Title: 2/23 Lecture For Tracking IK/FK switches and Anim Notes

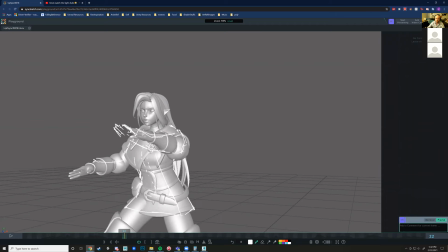There's an ideal in animation where let me pop up Maya.
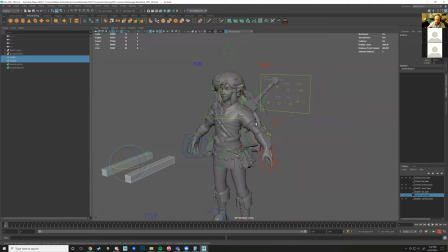If you don't have any sort of lights in your scene, like I don't right now, if you press 7,
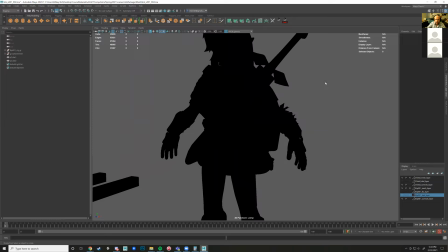it's gonna turn on light mode.
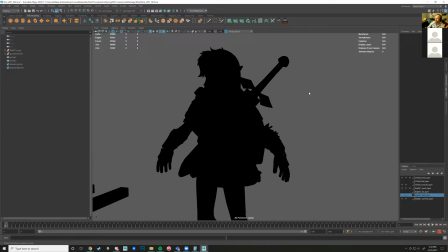And the general idea is that no matter if you play your scene in this mode, you'll still be able to tell what the character's thinking, right? So the reason that's an ideal is because I don't think that's personally
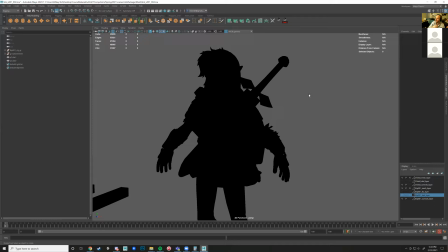possible for every single acting choice to be effectively communicated this way, right? Like if someone's like like trying to get as much warmth as they can, or if they're really shut in on themselves, like you can, there's some acting choices where this sort of mindset won't quite work.
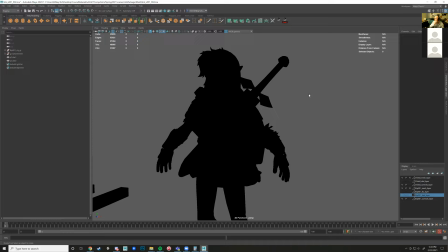But I think it's a great practice to sort of play around with, be like, hey, if I press 7, what is my silhouette doing in this scene? You know, it's amazing for action scenes as well. It's really amazing for action scenes.
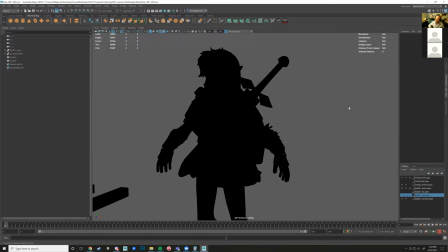So if you have two characters fighting, turn on 7 mode, and then you'll see a lot of issues to be like, oh, this silhouette's not too clear. I can't see that this guy's actually getting punched right here, you know?
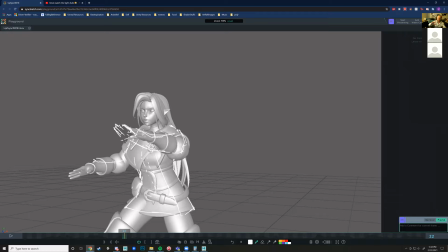But yeah, so I would try to stretch this out, break that silhouette up a little bit, get some hand poses in there too. You have like this sort of just default one. You definitely need like a Kevin, like the stop kind of universal sign for stop right there, like stop.
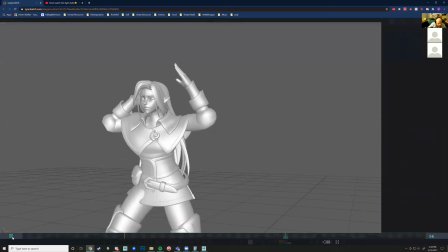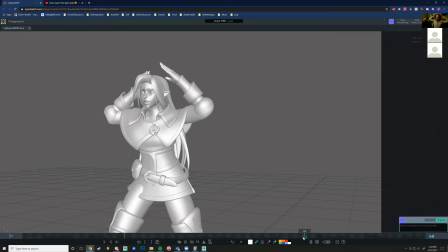Kevin, watch the light, dude.
I like this too. Like, I feel like I see this pose on like every sort of video where like some teenagers like fuck up some property.
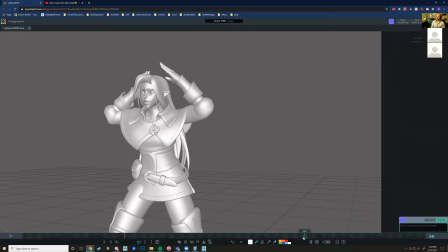They're like, ooh, like it's just like a kind of natural sort of pose for that.
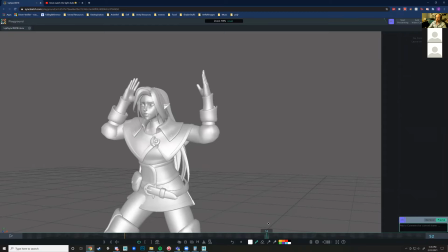I really like that choice there. But again, like how the arms kind of just slowly rotate into that.
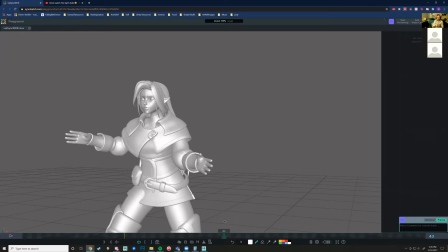Instead, they'd be outstretched, and then, oh, like you have to get like a more direct arc. That's why I think you'll greatly benefit from doing this in IK. And you might be able to send this scene to me, and I'll show you how to do that, how to transfer that over.
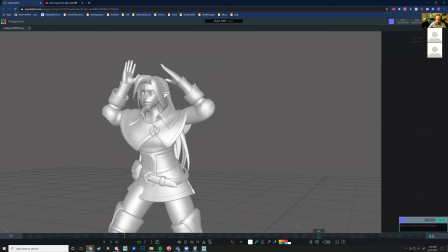I showed it last class, but I think a lot of people could benefit from this again.
Kevin, watch the light, dude.
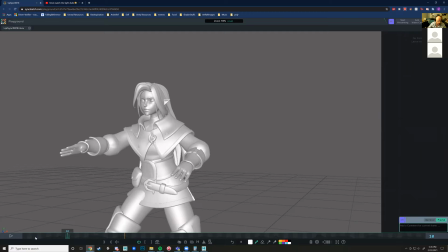Kevin, don't.
The arms are kind of outstretched for a while here. Let's see.
Kevin, don't.
So I think maybe on the don't, maybe bring back the like Kevin, don't.
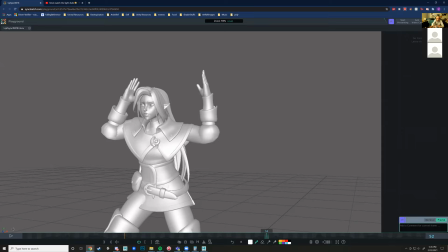Like do some sort of other pose that's like they're cringing almost, like, ooh, don't, like, don't, oh, fuck, like something like that, just to kind of add some texture to the piece. Because right now at the beginning, they're kind of like hands are out, and then like,
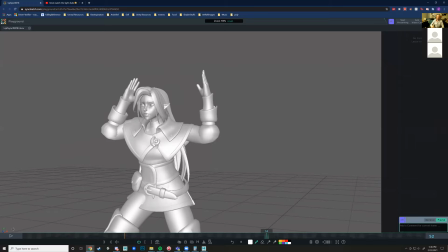oh, and then up to the head, which is really good, and then back out, and the finish for the scene.
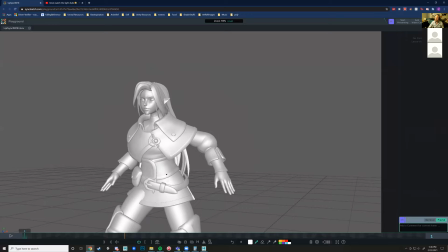I think you can benefit from that.
Kevin, watch the light, dude.
I really like how much you're activating the waist control though, because that, as you've seen in other ones, like, sometimes we forget about that waist control. In this one, you're very willing to mess around with it.
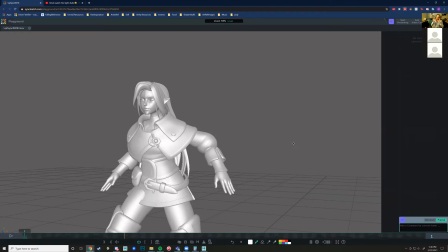Also, feel free, like, it's gonna add a lot of realism to the scene if you just give that such a slight rotation, just a slight one, just a little bit, because we don't always move our waist like completely up and down and perfectly.